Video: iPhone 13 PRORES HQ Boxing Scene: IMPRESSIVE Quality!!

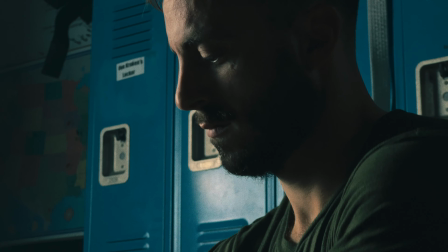4:08 I did think about putting a Nova behind that and just having a very soft light, but I figured that if it was so soft, there would be no shadows, there'd be no contrast, and it would just look very flat. So that was my reasoning using the 600D. Obviously, you don't need a 600D. I had it at, I want to say 10%. You could use an Aputure 120D or a 60 watt light. Really, you don't need a lot of power for this. But then additionally, to tell a little bit more of the story of where this guy is,
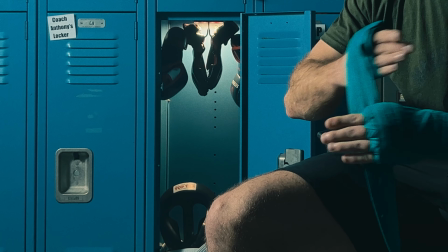4:36 I wanted to open up a locker and reveal that there were boxing gloves, there was gear, there was all of this stuff in the locker, but it was dark in the locker. So I took a Aputure MC magnetic, just slapped it up onto the top of the locker,
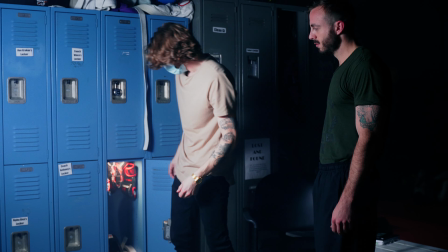4:48 had it at a 3200 Kelvin, so just a warm glow to contrast all the cool tones throughout the frame.
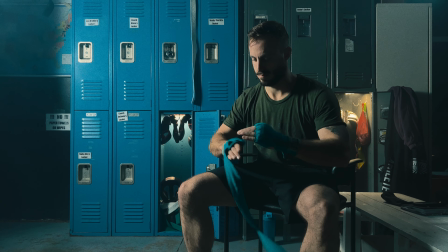4:54 And I had that in two of the lockers, just accenting the lockers. And how many times can I say lockers? And
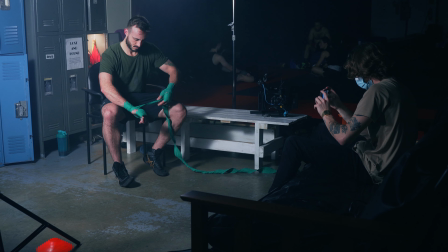5:00 I had it accenting them and making this really nice warm glow. And then one more light just to pull him from the lockers a little bit and keep everything from just being super flat.
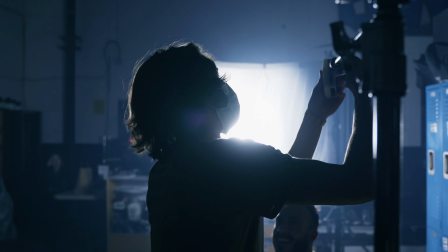5:09 I wanted some sort of separation, so I took one more aperture MC on,
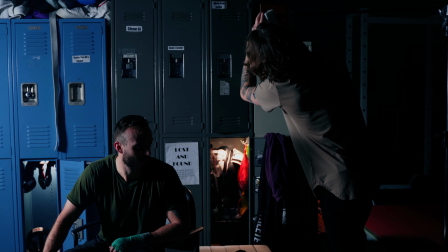5:13 I want to say it was at like 6,500 Kelvin, a little bit of a cool rim light across Adam's neckline there,
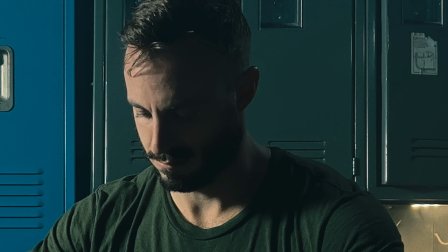5:19 just to create some separation between him and the locker. Super cool shot, honestly. Then we added haze as well.
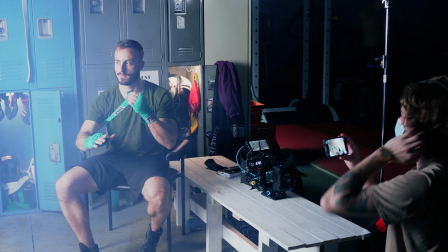5:25 And I set the white balance in the Filmic Pro app to, I want to say about 4,700 Kelvin is where I was sitting for the majority of the night.
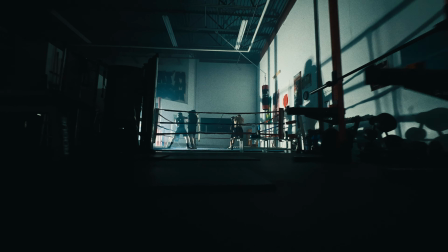5:33 The next shot, it might be my favorite. I'm really, like, the super wide camera is very impressive.
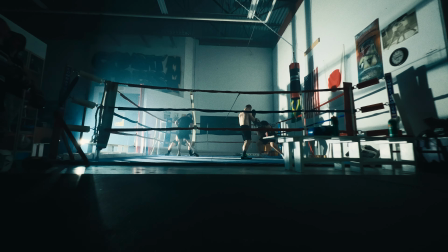5:39 On the 12, it seemed to be like it was very, like, weirdly distorted. Everything is tightened up a lot in this. And this is not a review, this is just kind of my talking and my speaking on it and my excitement on it. But I wanted to really show the environment of being in a boxing gym.
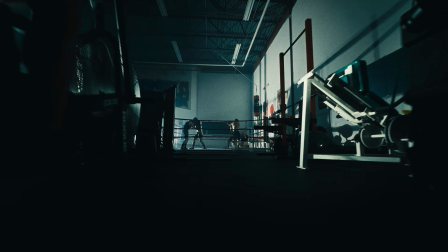5:54 And by doing so, I wanted to get this push-in shot, showing the equipment leading towards a couple of boxers sparring and beating each other up in the ring.
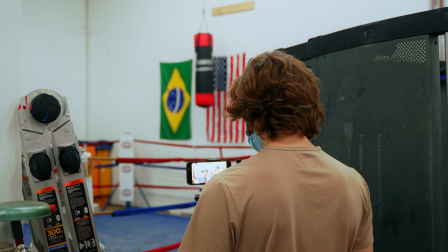6:02 So the first issue that I ran into was that this entire facility is just white walls. And we love white walls, don't we? They're great to us. They're awful for contrast, they're awful for texture. I was like, what am I gonna do? I'm shooting into a white flat wall. And then I started to, at first I wanted to put a light through the window, through a tree, and just creating texture on the wall. And I was like, I could do better. And then I was like, let's story tell with it, and let's story tell with light.
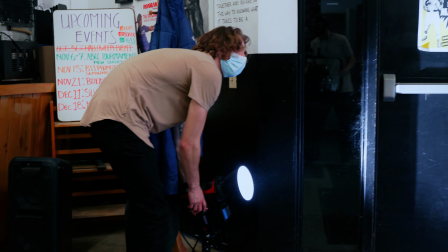6:31 And I took an aperture 300D, and I had that just on the ground pointing up.
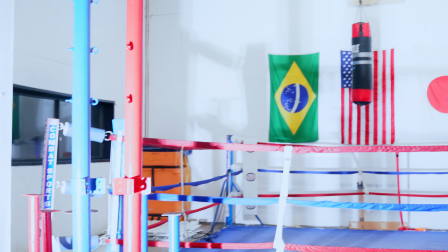6:37 And my method behind that was by pointing up through the ropes of the boxing ring.
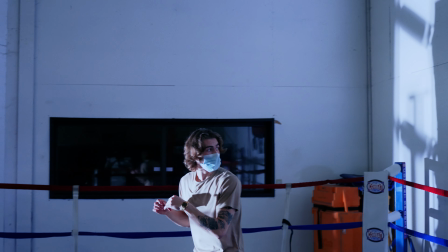6:42 And then when the boxers are in there, it would create these huge shadows across the wall,
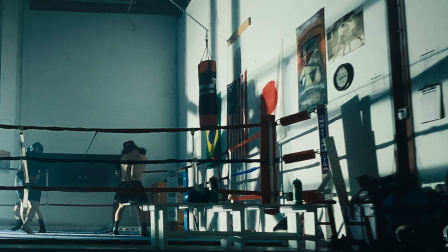6:47 like this shadow of like these huge monstrous boxers on the wall and seeing the ring, and then creating this really cool contrast.
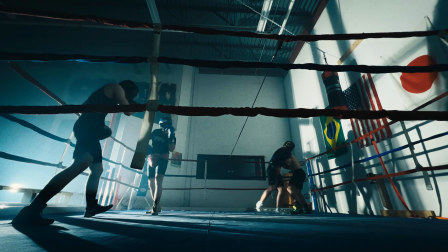6:54 And then as I pushed in, you would get this really cool sun flare as well, or I guess it's not a sun flare, but this light flare as the hard light hits the lens. So that plus a generous amount of haze to create all these really cool beams and artifacts of light was the first light. And then I only added one more light, and just because I noticed that as I was pushing in through the gym, everything else was in the shadows except for this, and we were really relying on only bounce light throughout the whole gym. So I wanted to take one more light and just to add a little bit more
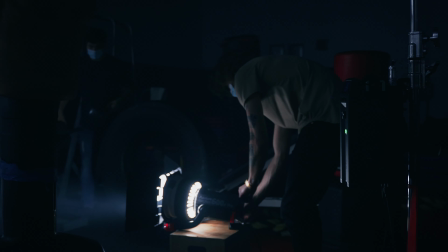7:26 dynamicness or some movement, I asked Adam again to get on the bike and just pedal slowly.
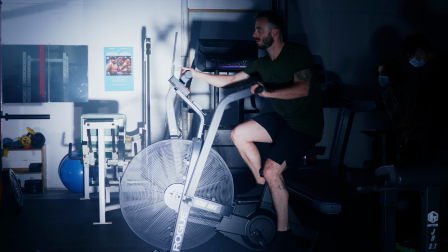7:32 And then I took a aperture 600D with a Fresnel just shining straight at him and straight through that.
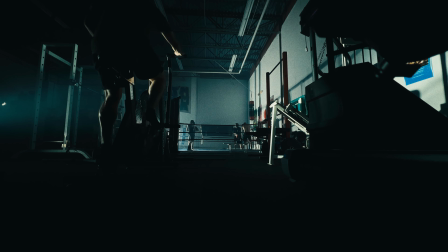7:39 And by using a hard light, it created this really cool contrast of just like an edge light,
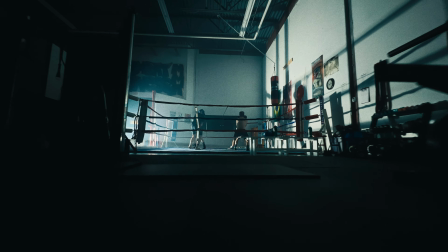7:43 really silhouetting and pulling him from the darkness and pulling the bike from the darkness, and then just creating some nice shafts of light as it went through the equipment on the floor. And those were the only two lights that I had. And then yes, it's extra, I know.
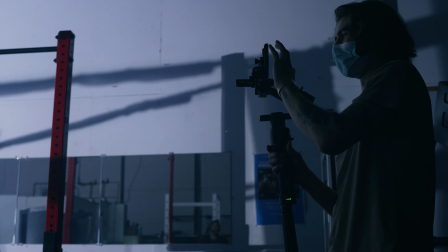7:56 I put the iPhone on a Ronin S, and you know, it's all I had.
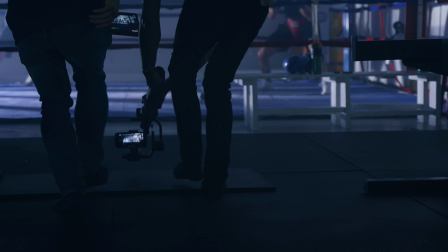8:01 Obviously, smaller gimbals are gonna be favored in this, but it's all I had. And then I just walked in, and I also want to point out the Filmic app had a
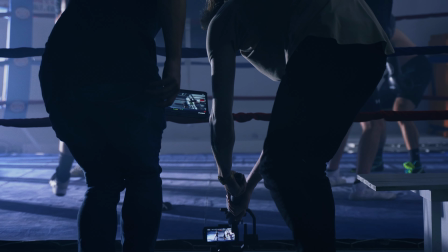8:10 iPad app as well, like a remote, so I could monitor it, kind of similar to like how I've got with the Hollyland on there.